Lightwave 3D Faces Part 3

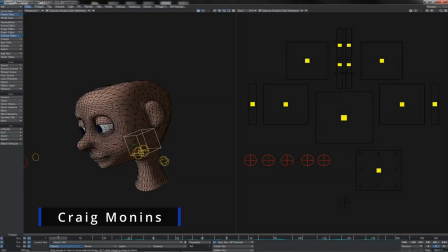23s
Welcome back then. In the last video, of course, we'd, laid in all of the basic groundwork of our facial animation here, starting to get all of the little details of the lip sync and, basic head movement and everything else. And what we'll do in this video is we'll run through the rest of it, add in all of the final detailing and polish.
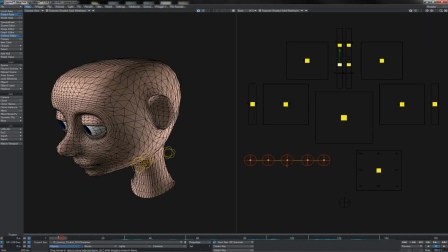43s
Hopefully at this point you'll forgive another little fast forward that I've
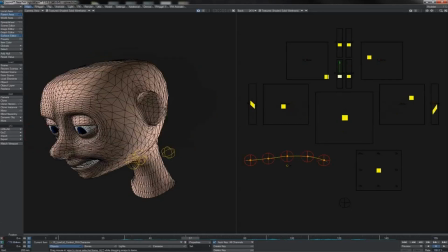47s
done here to just add in a little bit more detail here. What you can see that I've done actually is I've just changed a couple of positions on this head,
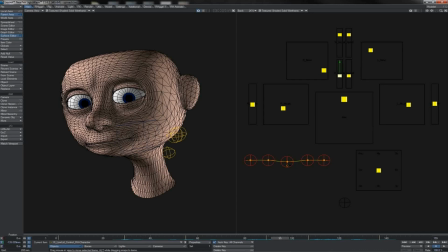57s
just changed the angle at which he's holding the head at different times, but without, adding anything to it. There's no extra movements added in here. And really it's just from, watching it back a few times and, trying to find a pose that gives a little bit more appeal, really.
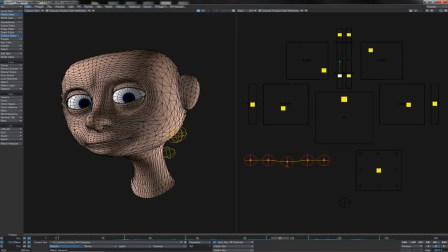74s
What you can also see I've done is I've started posing the eyelids here using the old, faithful eyelid controllers to, of course, line up, with the eyeballs for where he's looking and when. And I've also posed the brows as well to give the eyebrows,
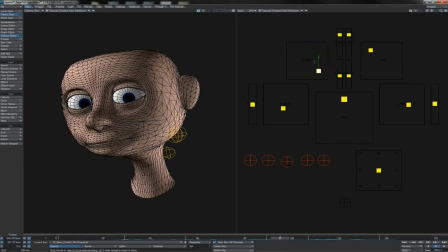94s
posing at certain times. And what you'll notice with these is actually that the keyframes I've put on those are pretty much tied in with the keyframes for the head and neck. They're happening at the same points in time there, so really I'm just sort of,
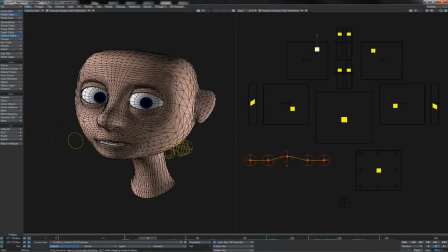109s
fixing his gaze or changing his gaze and the shapes that he's making with his brows,
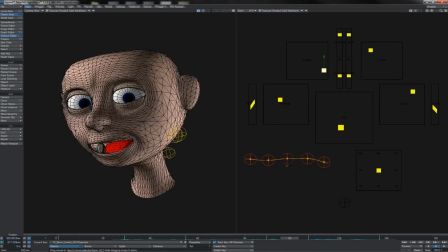115s
as he takes these different poses of looking at the audience or,
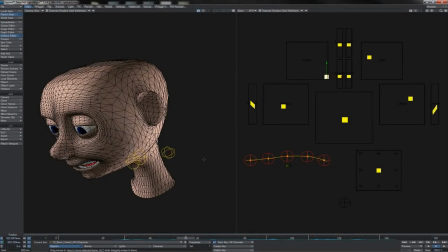120s
looking away and stuff like that. There were certain things we could do differently, like the little spinach here where he's sort of looking down.
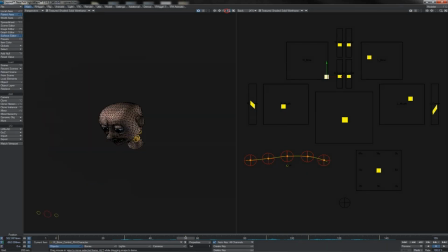128s
He's almost got, it's almost an ashamed look, as I say, on his face.
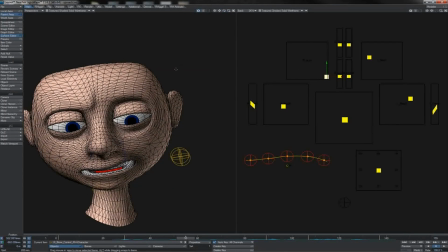133s
You could perhaps do some sort of cute stuff here. You notice that the eyebrow on one side is raised and on the other side it's dipped. You could perhaps do something like having the eyelid up here, and you could perhaps, have this eyelid, this lower eyelid closed.
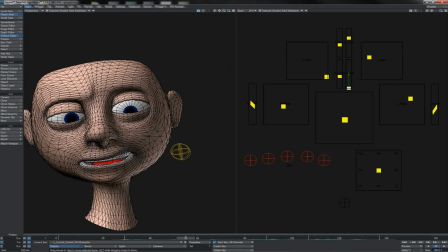147s
He's got this sort of twitchy eye thing going on. Something like that could be quite cute in this sort of pose.
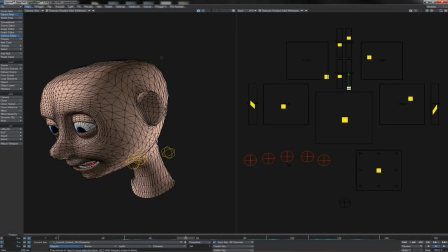154s
However, of course, we are playing to camera, and from here it doesn't read particularly well because, of course, the angle at which you're seeing these two eyes, you can't really tell that that lower eyelid is more closed than that one. It starts to make his eyes look a little cross-eyed. So in this instance, I wouldn't be using that.
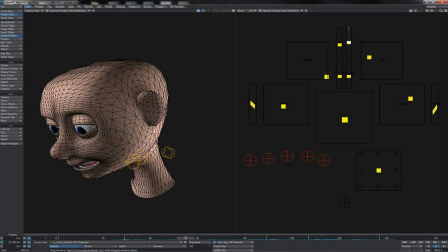173s
I suppose you could, if you wanted, have a little more opening on that eyelid. That doesn't read so badly from here, but no, for the minute, as I've got it, I'm just sort of going to keep them symmetrical like that. We did speak right back at, the foundation section about the twinning of things.
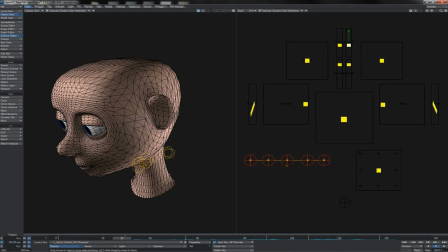191s
Often you will twin eyelids, the left and right sides will be doing the same thing, but not always.
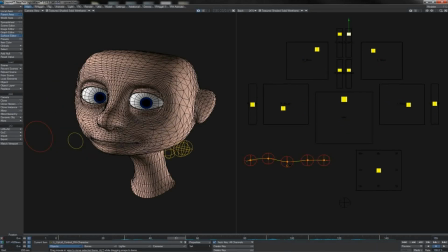198s
Brows, however, are a different story. You'll often have like one brow going up, one going down, the good old Mr. Spock sort of pose.
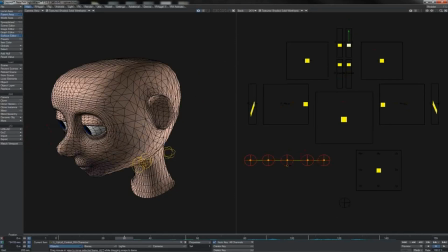207s
But also at other times you will keep them in line with one another, like here where they're sort of both up and in a bit. And then here when he's doing the, no, like that, not all the time, they're both down. So, the eyebrows sort of cross between twinned and non-twinned.
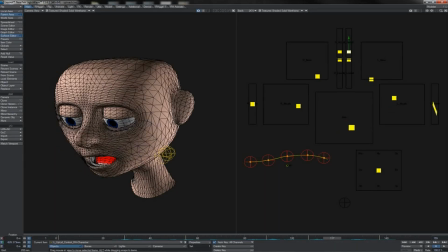226s
And finally, you can also see at the end where I've done this little head shake.
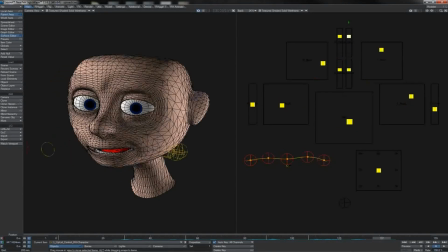229s
On the last shake, he pulls his head back up there just to look again to camera, to audience, what have you.
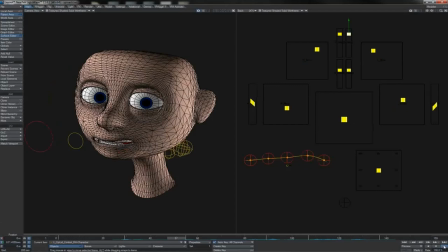236s
Consequently then, if we play the whole thing through, we both eat spinach. Just sometimes, not all the time. Then we can see, that it is working out here pretty nicely. So where do we go next?
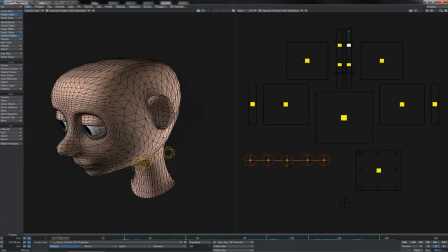250s
Well, we've really got a lot of our stepped keys in now. We've really got a lot of the action in there.
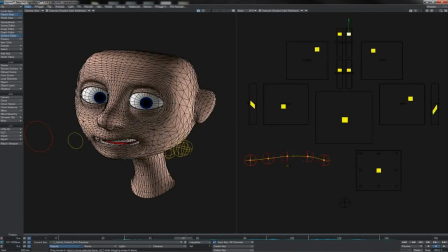255s
We are going to start very soon to need to get to, tweening and, of course, straight ahead motion coming out of this stepped mode.
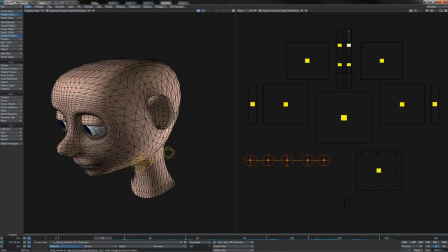265s
But what I want to do first is, of course, we've got a lot of action and detail going on the mouth.
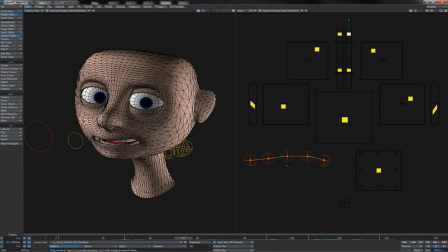272s
I just want to add a little bit more into the,
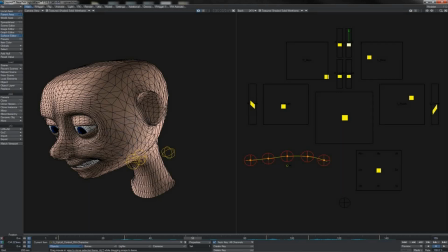275s
rest of the face whilst we're at this stage, just as we can play around whilst we're still in stepped. Because, of course, one of the things that you get if you've got some stuff in stepped, you've got other stuff in linear or curve, it becomes harder to, get a good read on what you're doing sometimes.
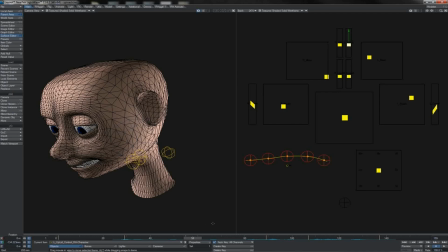292s
So making sure that we've got things in good places, I find, often helps us first.
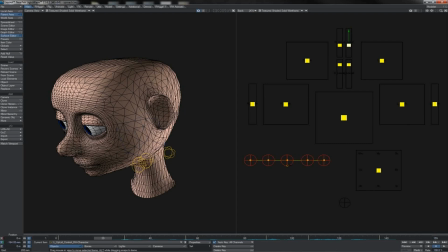297s
So what I'm going to do is, as he takes this first breath to come into the wee,
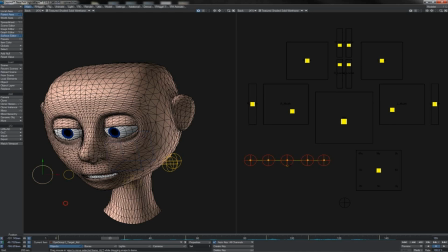303s
I'm going to grab the old eyes there and I'm going to preemptively have him sort of like looking up.
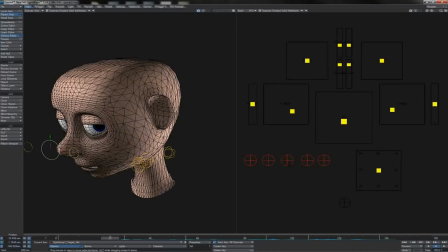310s
Of course, here, glancing across to camera, to audience. And at that same frame, just sort of have the brows just lifting a little bit like this, you know, it's like, yeah, who's over there?
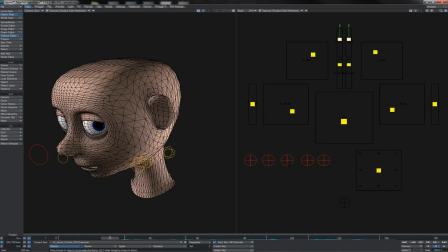323s
What's going on? And we'll simultaneously, you know, change the pose on the eyelids here to sort of work in like that. So we get this little, yep, get this little sort of pre-roll, anticipation if you like.
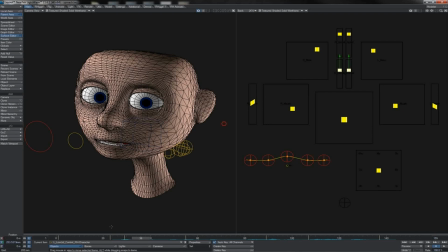340s
As we come into the both, so somewhere around here, I'll do a little dodge down on the head slightly, so it's like we up, both down. Yep, a little touch there.
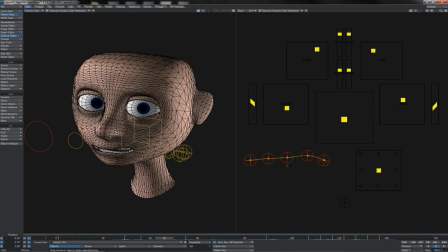356s
As we make the E for eat, so possibly somewhere around here, 46, I'll bring the head back up a little bit again. There, so you've just got this little, you know, dodgy, bouncy sort of move on the head before he goes down to the spinach there.
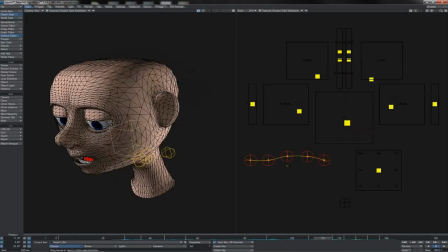374s
And just as we had him do the little, you know, shake of the head over here, yeah, he's saying no, he's stating a negative.
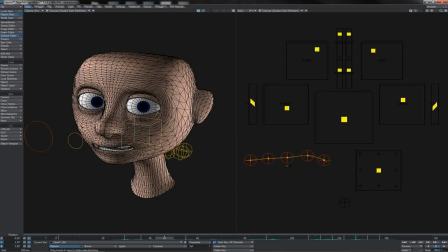382s
When he says we both eat spinach, he's stating a positive, right?
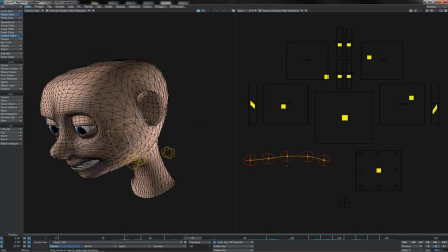387s
So when I'm down in the spinach, I'm sort of going to have him, you know, going, yeah, we do. Oh, so sad. You know, that sort of little shameful confessional sort of mood almost.
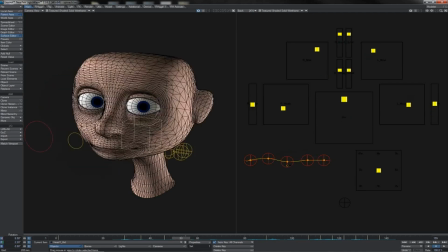402s
So spinach.
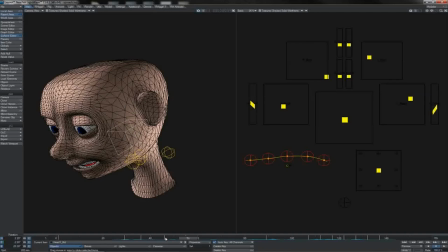404s
What I'll do here is I'll come in, 1, 2, 3, 4, 5, give him a little up, something like that. 1, 2, 3, 4, 5, back down again. 1, 2, 3, 4, 5, back up, and 1, 2, 3, 4, 5, back down.
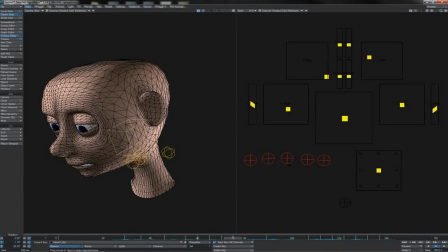423s
So he's sort of nodding, yeah, we eat spinach. Then as he comes for the J, I'll just roll the head off to the side a little bit there, turn it away. Okay, this will be again, you know, preemptive. This is anticipation, ready to pull his head back around this way.
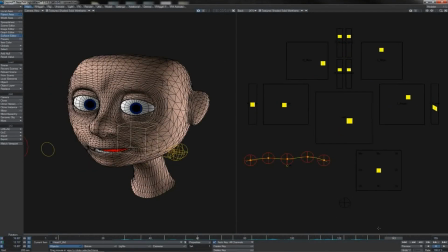444s
And that should pretty much give us our tweening for the head and bits of the face there.
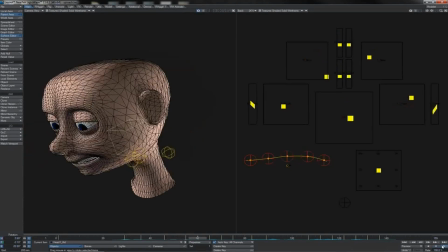451s
So let's have a look at it.
We both eat spinach. Just sometimes, not all the time.
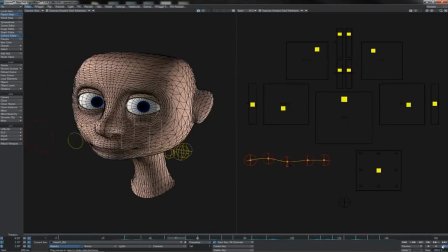457s
Not bad at all.
We both eat spinach. Just sometimes, not all the time.
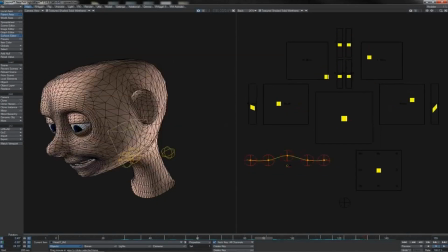464s
And I'm thinking, now that I see that coming out of here,
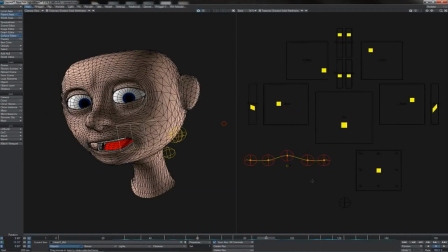467s
when he comes into the sometimes, maybe actually the head should be leant over like this.
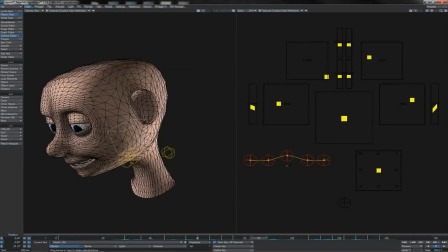473s
Yeah? So you've come from there. Obviously it was leant off to what would be his right.
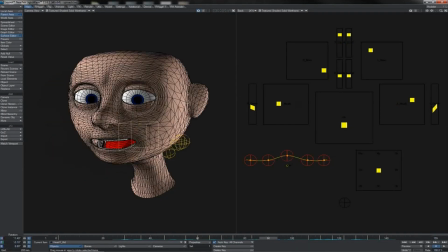479s
So when it comes back, it's leant over to his left. Let's just see how that sort of looks and plays.
Just sometimes, not all the time.
And again, we go through it.
We both eat spinach.
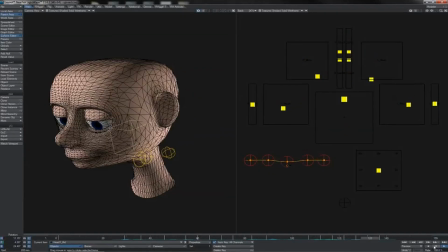494s Just sometimes, not all the time.
Yeah, I definitely think that, you know, plays out somewhat better now.
Spinach.
What we'll also do is, whilst he's down in the spinach, is to keep his eyes alive.
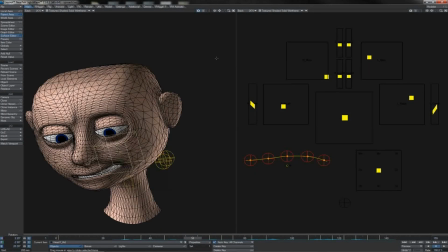506s
Somewhere around here, I guess.
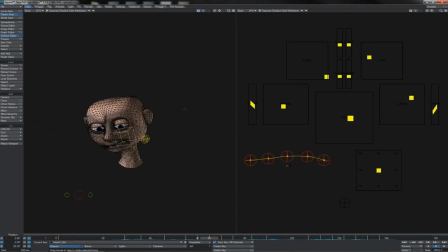510s
Just as he finishes the word spinach.
Spinach.
So somewhere around there is I'll take the eyes.